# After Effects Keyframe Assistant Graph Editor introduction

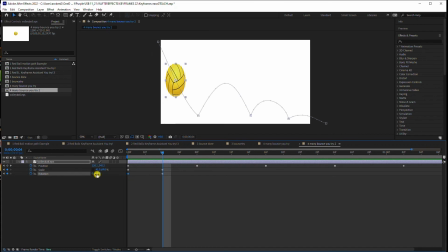[12:30]
I'm going to go to this one, and we're just going to rotate it so that it's kind of going the direction it needs to go. It's stretching out. All right, now let's go all the way down to here. By the time it gets to this keyframe, it needs to smush back down. So we're going to smush it as if it's hitting.
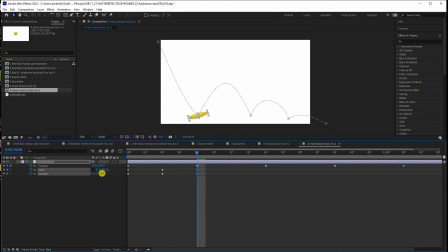[12:50]
And once again, our rotation is a little bit off, so let's rotate it back down. That's good squash and stretch. Let's look. Much better. Now, that doesn't look good, how it's smooshed down, so let's think about that again.
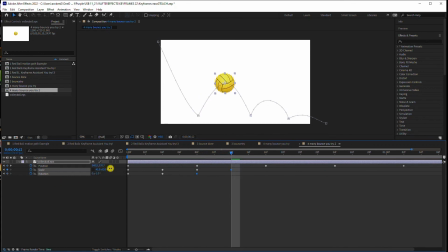[13:03]
When it gets to the top here, it needs to be stretched back out. Once again, it's kind of pulling on it, and the rotation would be turning towards it. By the time it gets down to here, it needs to be smooshed back down. And the rotation needs to continue in the direction it was going. Let's kind of look at that.
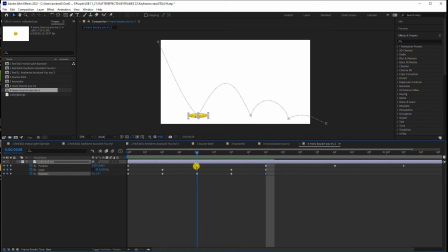[13:23]
Yeah, that is what it would do. Smush, smush. Okay, go ahead and see if you can do the next one. I'll do that fast. And here's what I've got. Not bad. Now, do you think I need to change my motion path here?
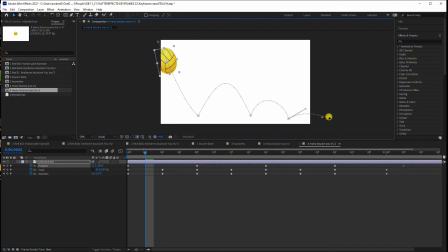[13:43]
This one is kind of going down, which wouldn't make sense if there was a floor there. That's a little bit better. I think I might need a little bit more rotation here at the end. Do you see how that's doing? Almost like it's rolling away. So I'm going to go to my last rotation keyframe and give it some more rotation.
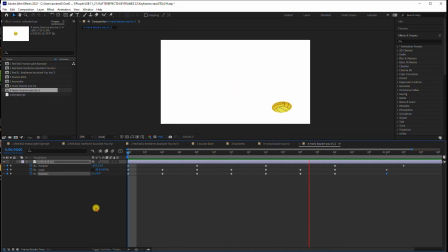[14:01]
I think that might help. Not bad. So the last thing we need to do is go mess with the speed editor and see if we can get that to look a little bit better. So when I open up the graph editor at this point, do you see that it's giving me all of these keyframes, the position, the scale, all of that?
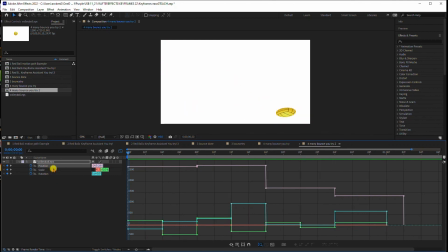[14:17]
Don't let it frustrate you. For one, you can just hit the P to close all of, close everything but position. And notice that position is pink. So that's the one we're going to mess with. Now, obviously, you could mess with the speed of all of these other keyframes, but I think that's a little bit overkill at this point. I'm going to do a really simple speed graph here.
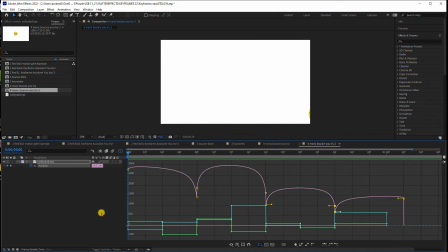[14:38]
Okay, it's not the greatest in the world, but you get the basic idea. You've got to really play around with the speed graph and see what you can do with it. So this is your basic intro to keyframe assistance, speed graph, motion graphs, and the 12 principles of animation.